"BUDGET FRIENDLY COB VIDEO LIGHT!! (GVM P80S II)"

What's going on you guys this is TechHD coming back to you with a brand new video and today we're going to be taking a look at a brand new light from GVM. This is a COB light and it is a compact 80 watt power COB light. This is the P80S Mark II and we're going to be taking a look at it we're going to see what it comes with, talk about the features, the specs, this also comes with a softbox and some grids and you guys are seeing it right now being used. I have another one set on a C-stand with the softbox and the grids so you guys are already seeing how good and how well it performs uh right now so let me know what you guys think down in the comments below already but we're going to be taking a look at this i'm have everything linked down in the description below and we're going to be messing with the one pack and the two pack and see how it overall performs
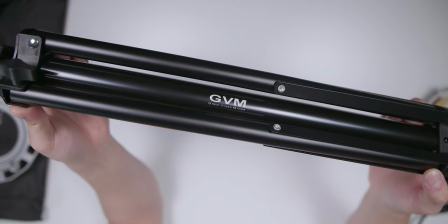so now taking a look at what we get in the box we got a tripod for the light we got a wall outlet cable the power brick the pads
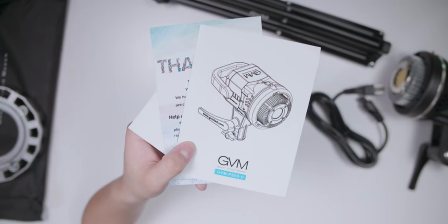cob light itself the quick start guide and some other documents the bowens mount for the softbox light and in the carrying bag for the
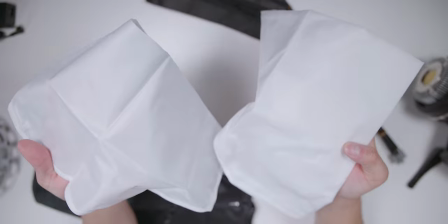softbox we have the rods the grid the inner and outer diffusion and finally the frame itself now to set up the softbox we
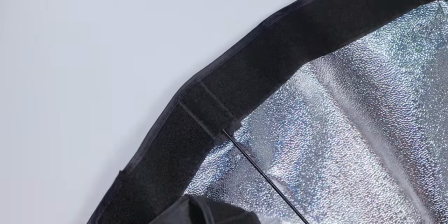need to insert each rod into a slot underneath the velcro on the frame to hold it in place you gotta do it on all seven sides next you'll want to
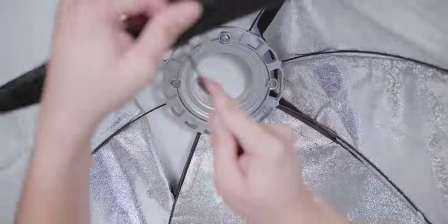insert each rod into the bowens mount and while you're doing that you'll need to push down into the softbox there will be some resistance but you
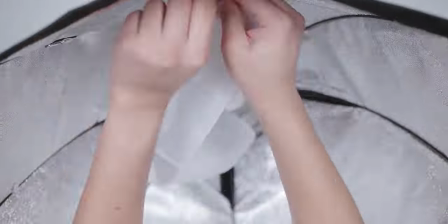will start to see the softbox creating its shape once that's all set you can start to add the inner diffusion by just using the hooks and they
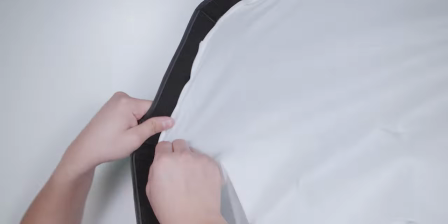just clip in place. After that, you start to add the outer diffusion by using the velcro.
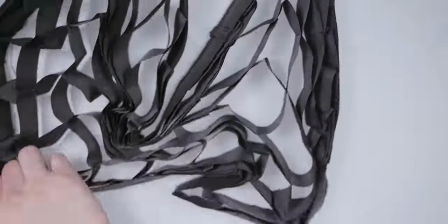Leave some space of the velcro for the grids. Once that's all set, you can start to add the grids by doing the same thing.
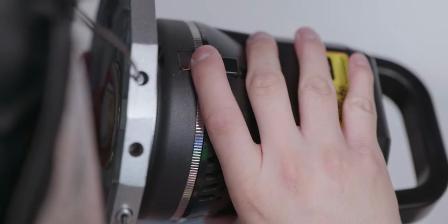After that, you are all set. To remove the light from the softbox is very easy. There's a little lever on top.
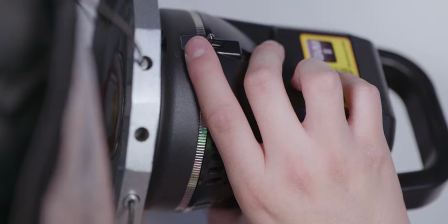Just pull it and twist the bones mount and it just comes right off. Taking a look at the light, it's very simple.
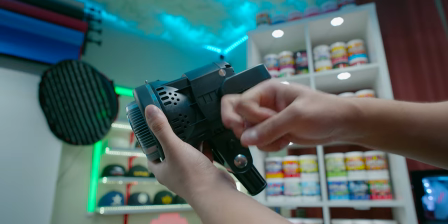The build quality is decent. The outer shell is an ABS plastic, but it still feels pretty durable and an aluminum alloy for the heat sink it has a bowens mount and
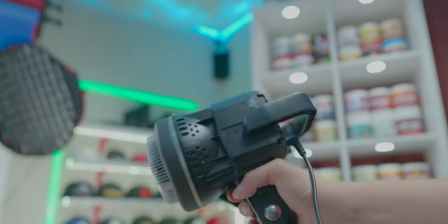a handle on the back for easy portability the light like i said is very simple it's not a bicolor light so you can't change the color temperature
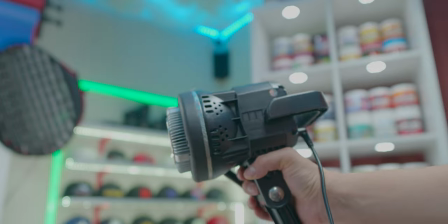unfortunately so that light just stays at daylight so it's 5600 kelvin the lights quality is very nice having a cri rating of 97
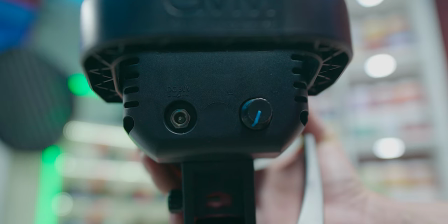plus so it's very true to color on the back you have just the power port and the brightness dial and the light itself is pretty powerful going from 0 to
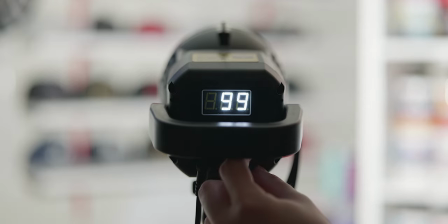100% you can see how intense it is and the light has Bluetooth so you can download the GVM2
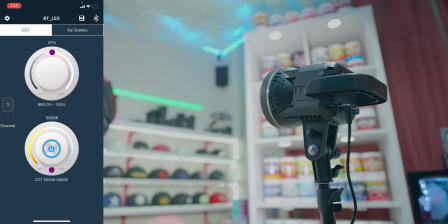app and connect directly to the light and control the brightness and even turn the light on and off.
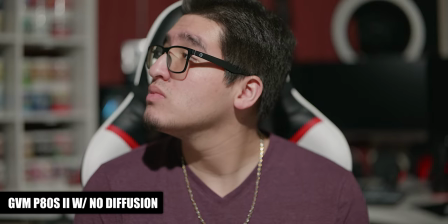Now let's do some lighting tests. The first one we got is with just a GVM light with no diffuser on it hitting directly on me.
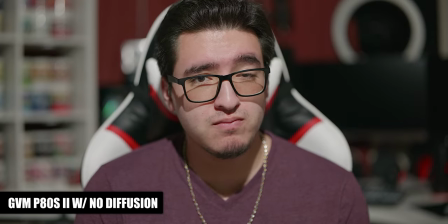The light was at 50% but it was still blinding me and you can see the harsh shadows around my glasses and around my neck and it doesn't look that good overall.
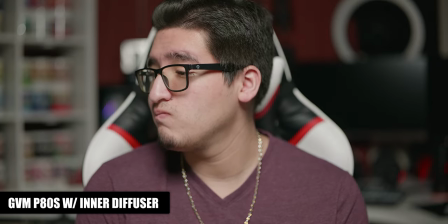Next we have the GVM light with the diffuser on it only having the inner diffuser and immediately you can see a difference.
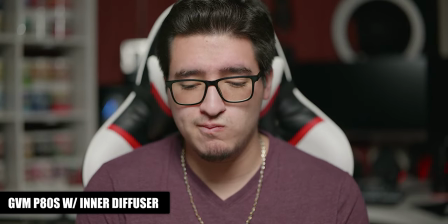The light stayed at 50% brightness but you get a much softer shadow around my glasses and the neck area and also there is less light bleeding
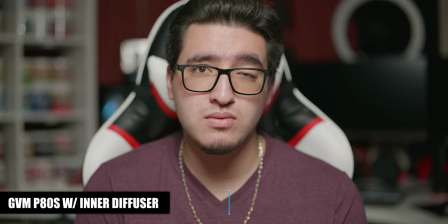onto the background focusing more on the subject which is myself and it creates more of that cinematic look separating the foreground from the background.
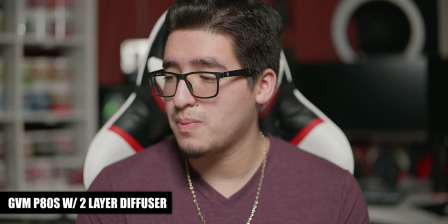Now this next shot is with both the inner and alley diffuser on the softbox and this gives off a very minor difference compared to the last one you see a bit of a difference in the shadows and background but I will mention that the light was set to 90% brightness in order
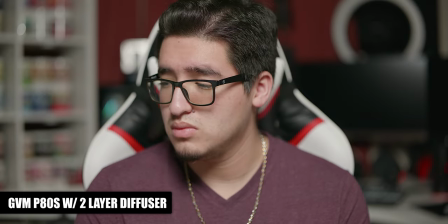to be perfectly exposed and that's of course because of it going through two layers of the fusion so you will need to have the light a bit
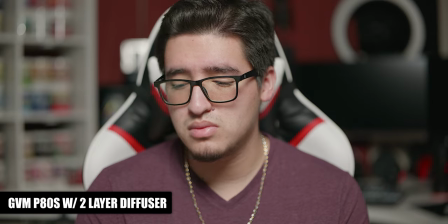brighter for this shot but it wasn't blinding me and it was still soft on the face and finally we have the light with the two layers
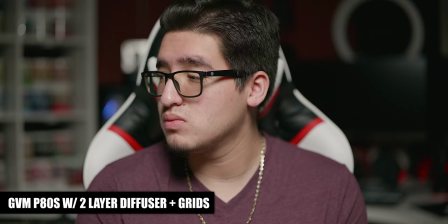of the fusion and the grid installed and this gives off the biggest effect.
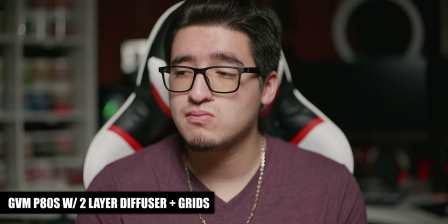The light is still set to 90% brightness and I did nothing different to the camera but the major thing that I noticed is how minimal the light was bleeding onto the background.
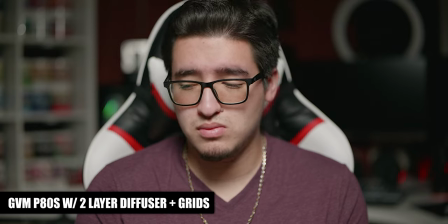It just focuses on what's in front and nothing else and that's of course what a grid is intended for and it gives off a very moody and cinematic shot.